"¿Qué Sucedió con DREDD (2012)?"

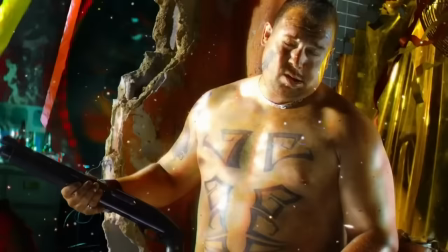Al mezclar las escenas psicodélicas con violencia dura para crear un nuevo estilo,
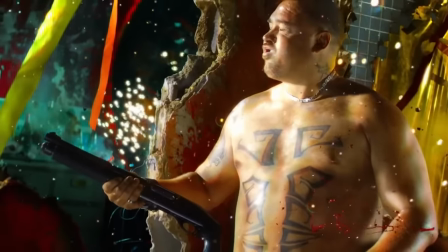Garland quería ver si podía crear algo tan abstracto que se volviera genuinamente hermoso,
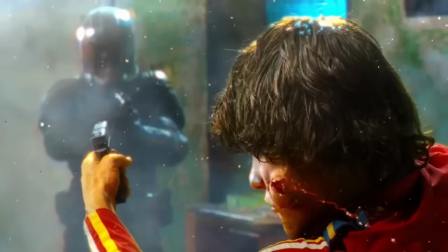incluso si es alguien a quien le vuelan una mejilla o una cabeza aplastada contra el concreto.
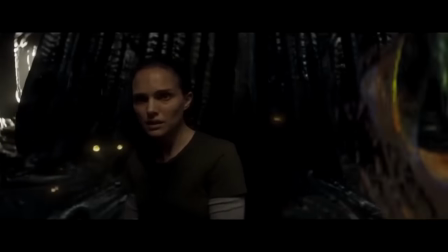Garland exageraría dicho estilo al borde de los límites en su cinta del 2018 Annihilation.
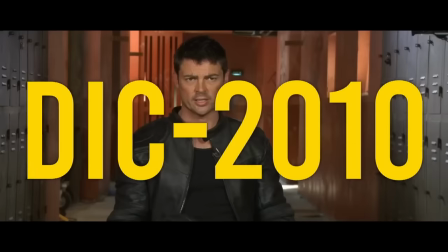Dread comenzó su rodaje en Cape Town, Sudáfrica, en diciembre de 2010, con un presupuesto que alcanzaría los 50 millones.
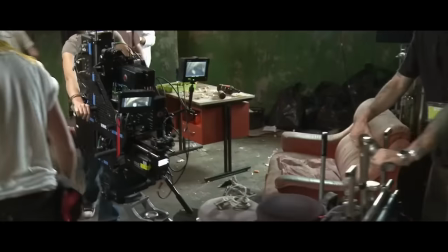La película se filmó digitalmente con cámaras nuevas Phantom Flex de alta velocidad usadas para las secuencias de slow-mo filmadas a 4.000 cuadros por segundo.
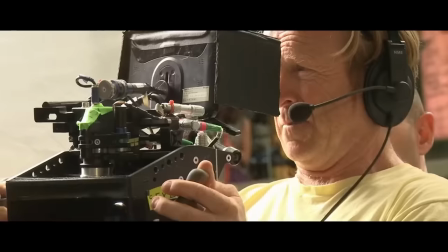Mucho de la película se filmó en 3D, pero varias secuencias en 2D se convirtieron en postproducción. Cuando el ganador del Oscar de Cinematografía por Slumdog Millionaire, Anthony Dodd Mantle, fue contratado,
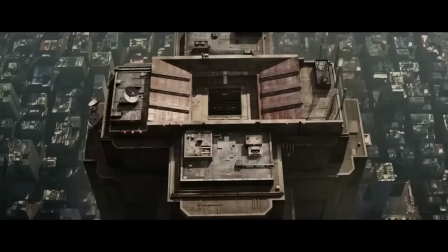él y Garland inmediatamente se lanzaron a crear un mundo cruento y realista con secuencias de acción emocionantes y se inspiraron en cintas de gangsters.
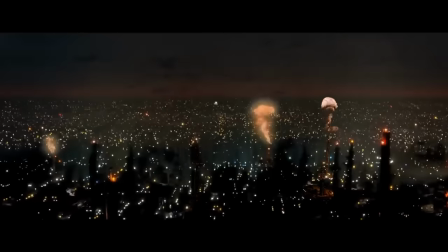Dodd Mantle también quiso evocar una cualidad pictórica similar a los filmes futuristas como Blade Runner y Clockwork Orange.
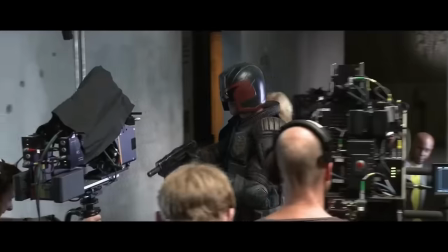Jamás había trabajado con 3D, pero rechazó las reglas del formato y las limitantes del pesado equipo y ayudó en su lugar a
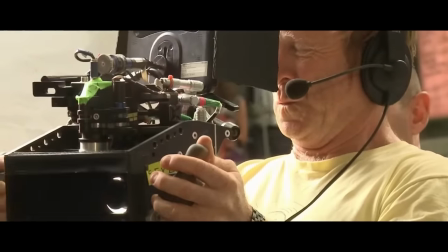desarrollar una cámara portátil 3D que capturaría close-ups extremos de los actores.
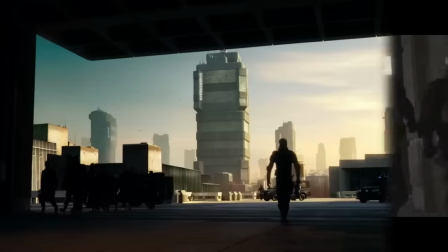Para lograr una estética terrenal y una fundada extensión de la arquitectura moderna,
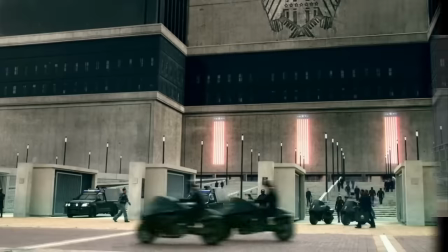muchas de las tomas de la Mega City One fueron fotografías reales de Cape Town y Johannesburgo digitalmente realzadas en post.
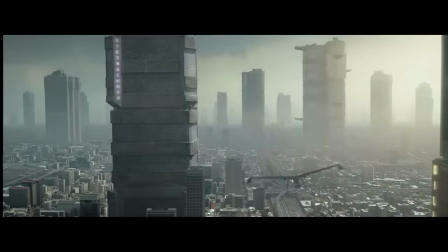Interiores y exteriores parciales de las brutales estructuras se crearon en un plató y se expandieron con efectos especiales.
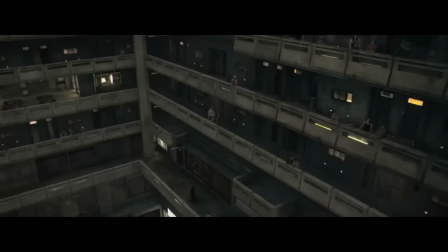Para el atrio masivo de Pitch Trees se usó una locación real de Cape Town y se integró fluidamente con CGI y otras locaciones físicas.
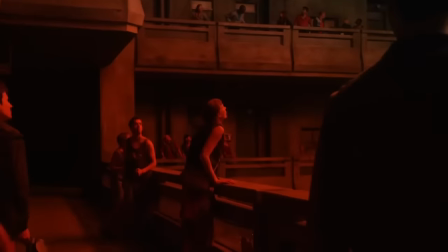Te preguntarás qué estuvo haciendo Pete Travis todo este tiempo. Bueno, en octubre de 2011 el LA Times reportó que había sido vetado del proceso
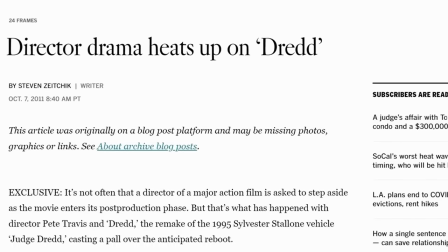de edición bajo reportes de diferencias irreconciliables y material insatisfactorio,
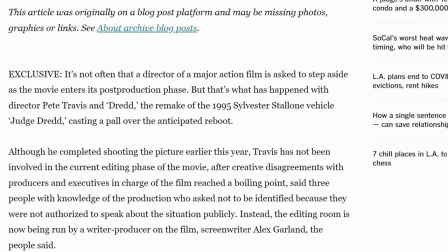dejando las decisiones mayores y los reshoots al escritor y productor Alex Garland. Dicho reporte hizo que la producción realizara control de daños en forma de una declaración conjunta por Garland y Travis,
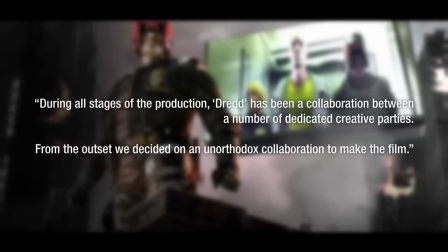que explicaba que durante todas las etapas de filmación Dread ha sido una colaboración entre varias partes creativas dedicadas.
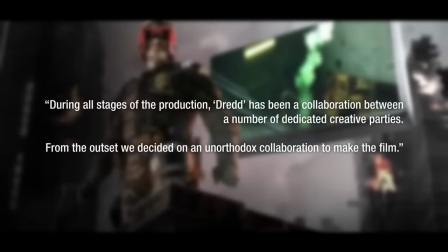Desde el inicio decidimos hacer una colaboración poco ortodoxa para rodar el filme. Pero Carl Orban no estaba tan interesado en la diplomacia o las relaciones públicas y en una entrevista exclusiva con Joe Blow.com dijo sin tapujos.
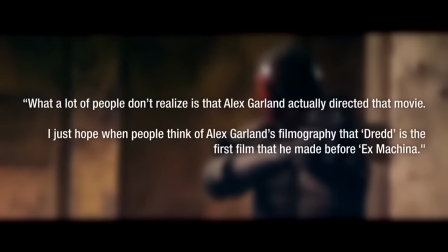Mucha gente no se da cuenta de que fue Alex Garland quien dirigió la película.
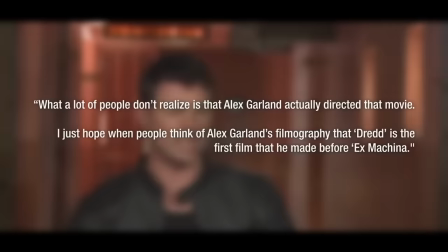Espero que cuando la gente piense en su filmografía, Dredd sea la primera cinta que aparezca antes de hacer Ex Máquina.
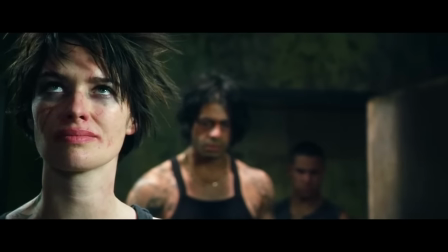El juez dio su veredicto final y que se sobe Travis. ¿Aún dejando de lado el drama tras bambalinas?
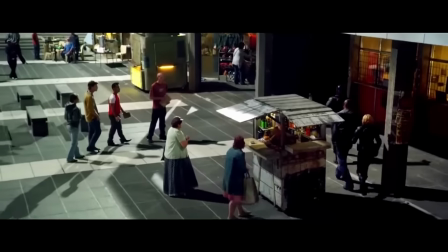¿Por qué le fue tan mal a Dredd cuando se estrenó en Norteamérica el 21 de septiembre de 2012?
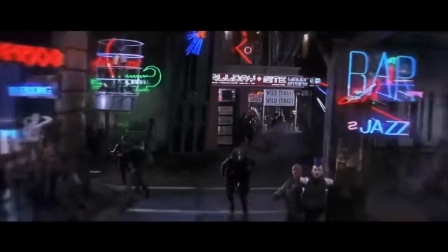Muchos sugieren que sufrió por los restos de la reputación tóxica de la cinta de Stallone, Josh Dredd.
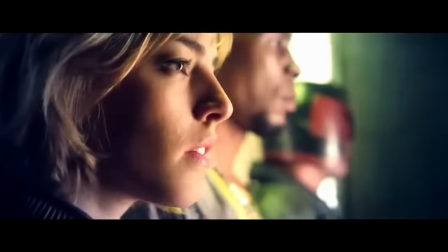Quizá fue la falta de estrellas conocidas, o que fue un lanzamiento de otoño en lugar de veraniego, donde las adaptaciones de cómics tienden a generar mayor audiencia.
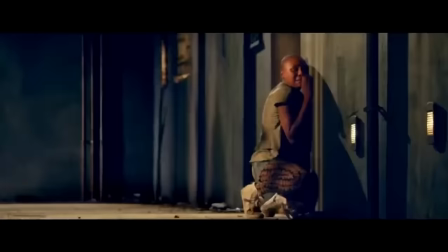Quizá los espectadores se cansaron de los exorbitantes precios en taquilla de las cintas en 3D.
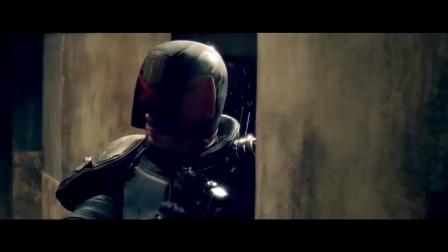Cualquiera que sea el caso, a pesar de fuertes reacciones en Comic-Con y presentaciones en festivales, así como una respuesta crítica positiva,
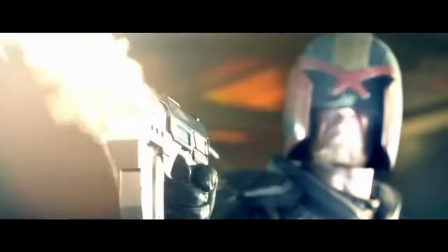Dred abrió en sexto lugar su primer fin de semana con solo 6.2 millones de dólares,
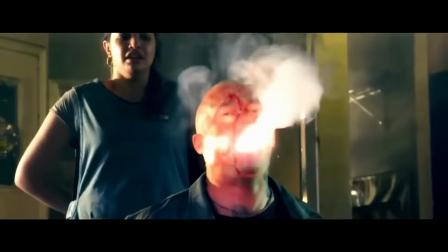mucho menos que los 8 o 10 que se anticipaban.
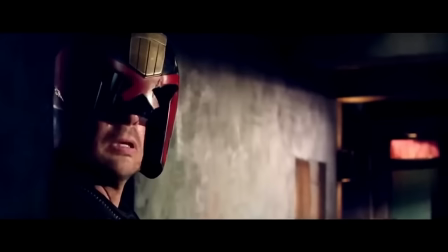La película desapareció por completo del top 10 la siguiente semana y terminó sus proyecciones con 13.4 millones domésticos y 41 millones internacionalmente.
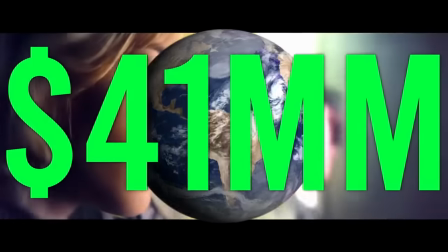Antes de su estreno, Garland planeaba una trilogía y dijo que con 50 millones,
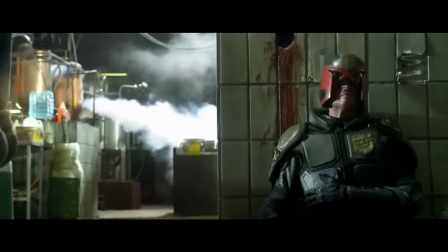solo en Norteamérica se asegurarían las secuelas, pero nunca imaginó que Dread no lograría siquiera alcanzar esa cifra mundialmente.
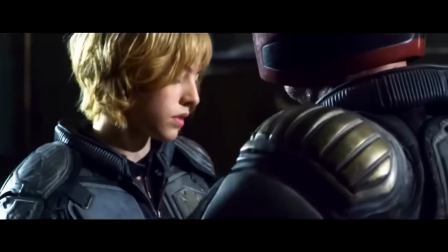A los ojos de Karl Urban, la condena de Dread se debió parcialmente a una publicidad mal hecha.